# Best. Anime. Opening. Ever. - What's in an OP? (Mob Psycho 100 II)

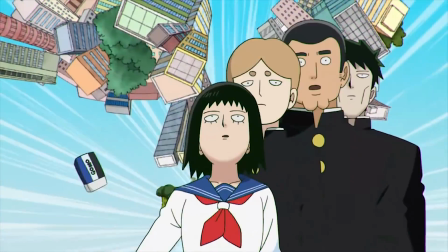[12:09]
Essentially, what this opening is saying in its first half is what you're about to see is what all of this history has been building up to,
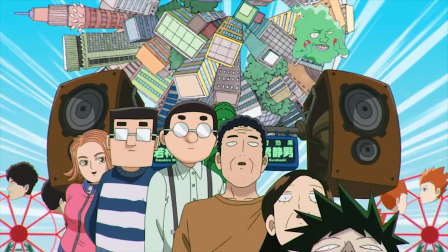[12:17]
which would come off as absurdly self-important if they didn't immediately deliver on it.
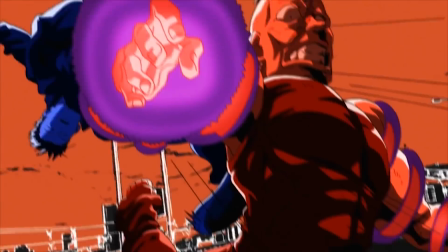[12:23]
What follows the shot of Claw is 20 straight seconds of pure, uninterrupted film-grade fight sakuga.
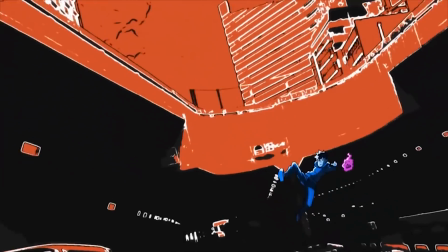[12:31]
There's not much to explain here story-wise. These are fairly direct depictions of fights that happen in the final arc of the season between Claw's elites and our psychic heroes.
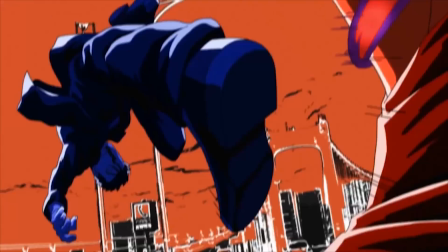[12:40]
But the expertise in craft behind these shots cannot be understated.
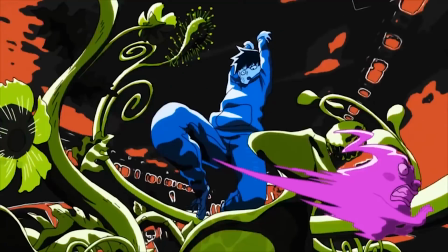[12:45]
Animated by, according to Sakugaboru, Hideki Kakita, Nobuaki Nagano,
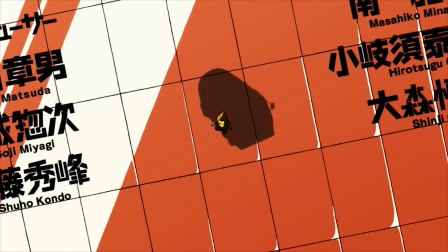[12:49]
and Yoshimichi Kameda, this sequence impresses with almost literally every frame.
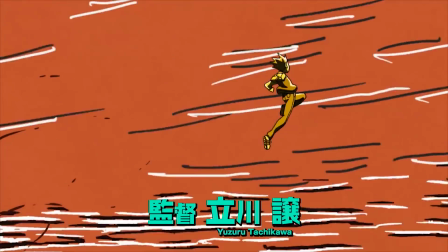[12:55]
Every character fights exactly how they should, and their personalities come across in every frame in how they move.
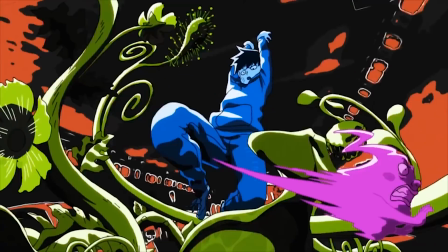[13:02]
From the way Ryo's teleportation ability is used to facilitate a scene change, to Dimple's wonderful expressions as he dodges the vines with Ritsu,
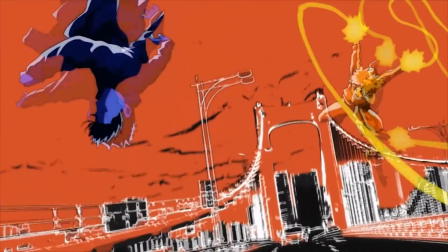[13:10]
there are a ton of remarkable details in these fights that you will only ever notice if you play them back frame by frame.
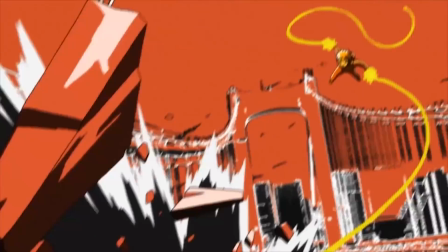[13:18]
At the same time, it looks so good in motion that you just don't want to slow it down.
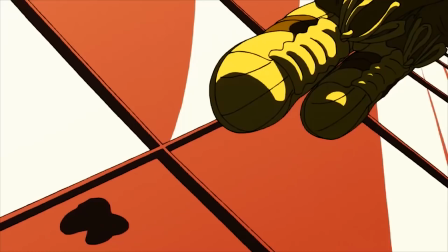[13:23]
I mean, even ignoring the brilliant credit placement,
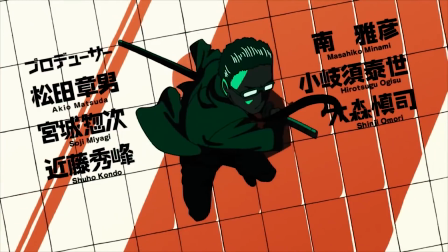[13:25]
this shot of Sakurai preparing to cut down the oil tanker as it flies toward the skyscraper just looks amazing.
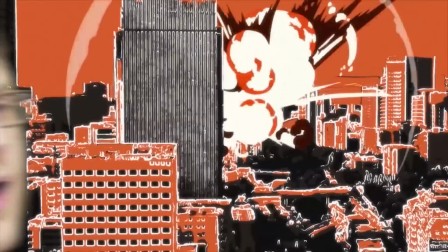[13:32]
And the 3D rotation around the resulting explosion makes my jaw drop to the floor every time I see it.
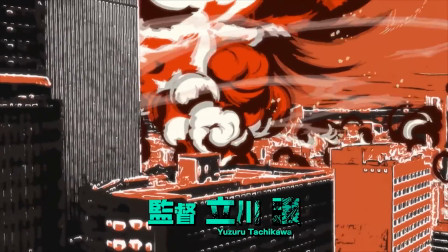[13:38]
That shot is made all the more impressive by the fact that that background isn't CGI.
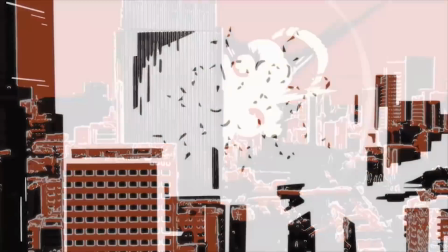[13:44]
It's footage of a real city, presumably shot with a drone, and run through several filters to make it look like a monochromatic sketch.
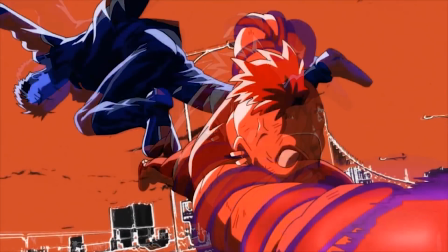[13:52]
And the simple fact that these backgrounds don't look like absolute ass, as photo filter backgrounds in anime so often do,
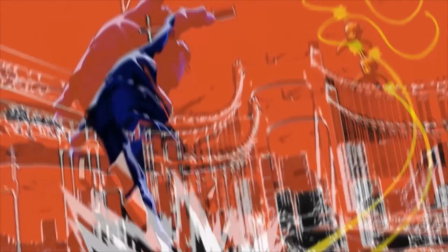[13:59]
is an achievement in itself, but that it blends so seamlessly with the monochromatic characters fighting in it,
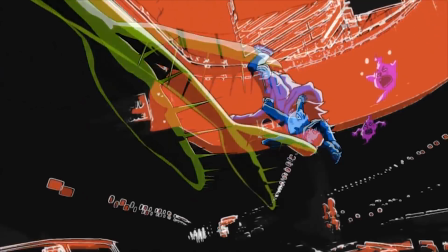[14:05]
not in front of it, in it. It really feels like they are physically occupying the same space as this footage is almost miraculous.
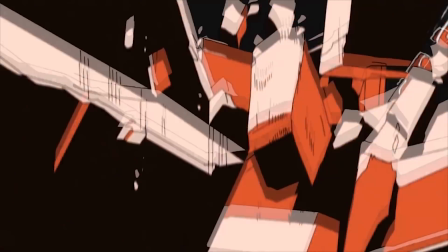[14:14]
It's not 100% flawless. They use a digital zoom on noticeably low-res background art when Sho is leaping
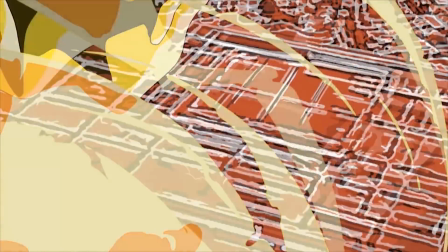[14:21]
to attack his father that looks kinda bad for a few frames when you slow it down,
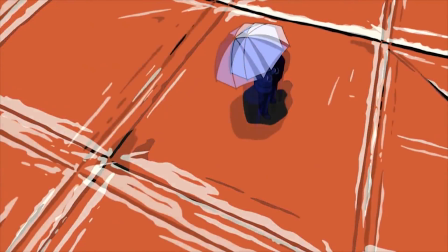[14:26]
but even with a few small shortcuts here and there,
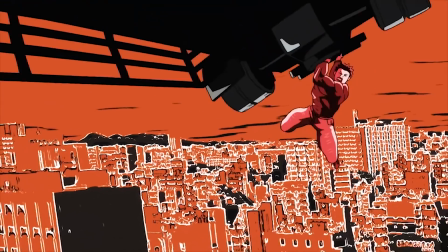[14:29]
I can't even begin to imagine how difficult it must have been to conceptualize and execute on this whole fight scene.
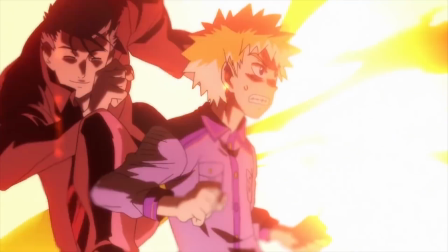[14:36]
It is a triumph of animation, every bit as impressive as the fights it represents in the show itself,
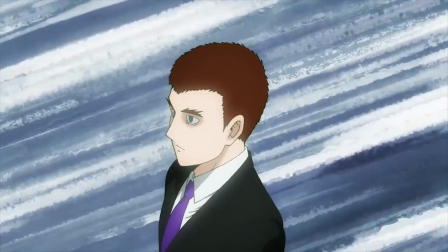[14:43]
which, if you've seen them, you know is saying a hell of a lot.
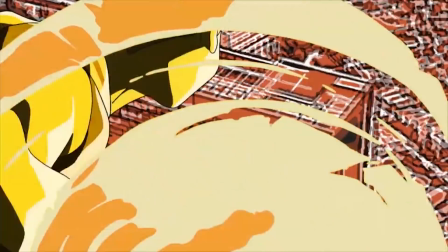[14:47]
As we zoom in on Best Boy Serizawa and Toichiro, we can see a bird's eye view of the entire city framed in the Claw Boss's mind's eye.
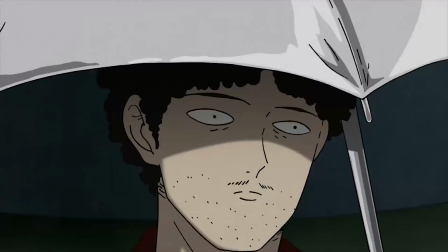[14:56]
This is a clear representation of his megalomaniacal worldview,
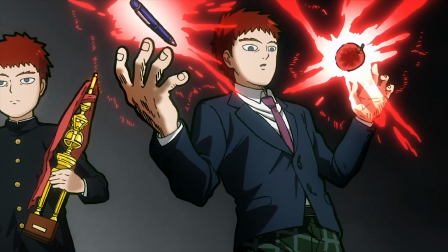[15:00]
but his perception of the world as a plaything that it's his right as life's protagonist to destroy doesn't go unchallenged.
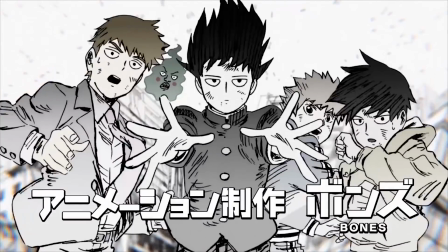[15:08]
A massive explosion within the city is cut short as the rubble is psychically knit back together.
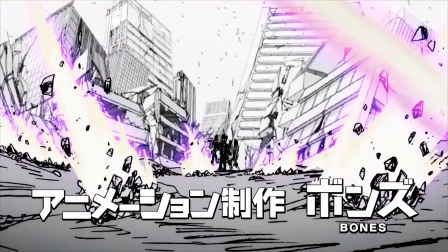[15:14]
A shield at the center of the destruction bursts, unleashing a wave of psychic energy that begins tearing the ground apart once more,
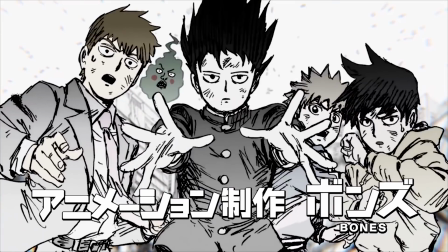[15:21]
but at the center we see Mob, confidently protecting his friends from harm.
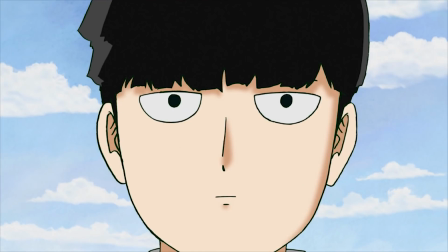[15:26]
With the situation under control, he returns to his normal calm and quiet demeanor, leading into the final shots of the OP.
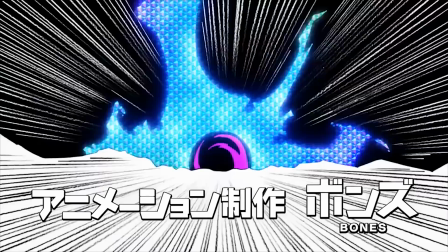[15:32]
But before we get to those, let's take a few seconds to really consider this one.
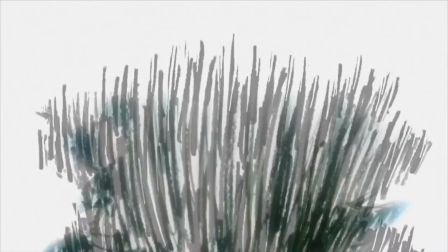[15:37]
In its framing and animation style, the shot is obviously meant to call back to the last shot of the first OP,
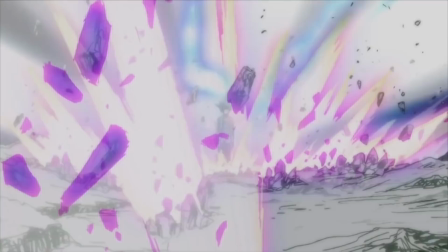[15:43]
which showed unknown % Mob tearing apart the city with his immense powers.
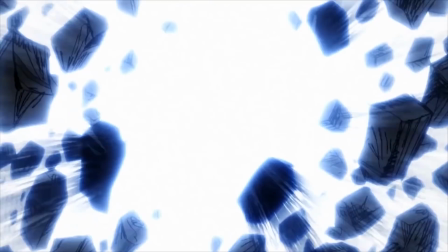[15:47]
Now, instead of destroying the world, Mob is helping to protect it and keep it together.
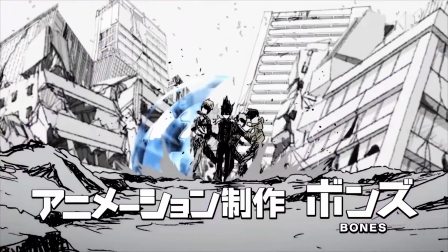[15:52]
And he's able to do that because, instead of standing alone, he has all of his friends behind him.
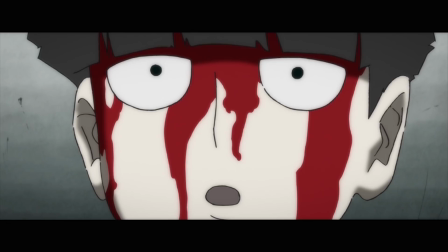[15:58]
The contrast between these two shots highlights how much Mob has grown as a person over these last 2 seasons,
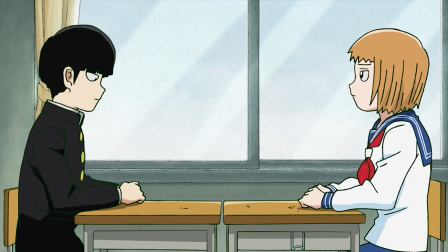[16:04]
and how important his friends are to that growth.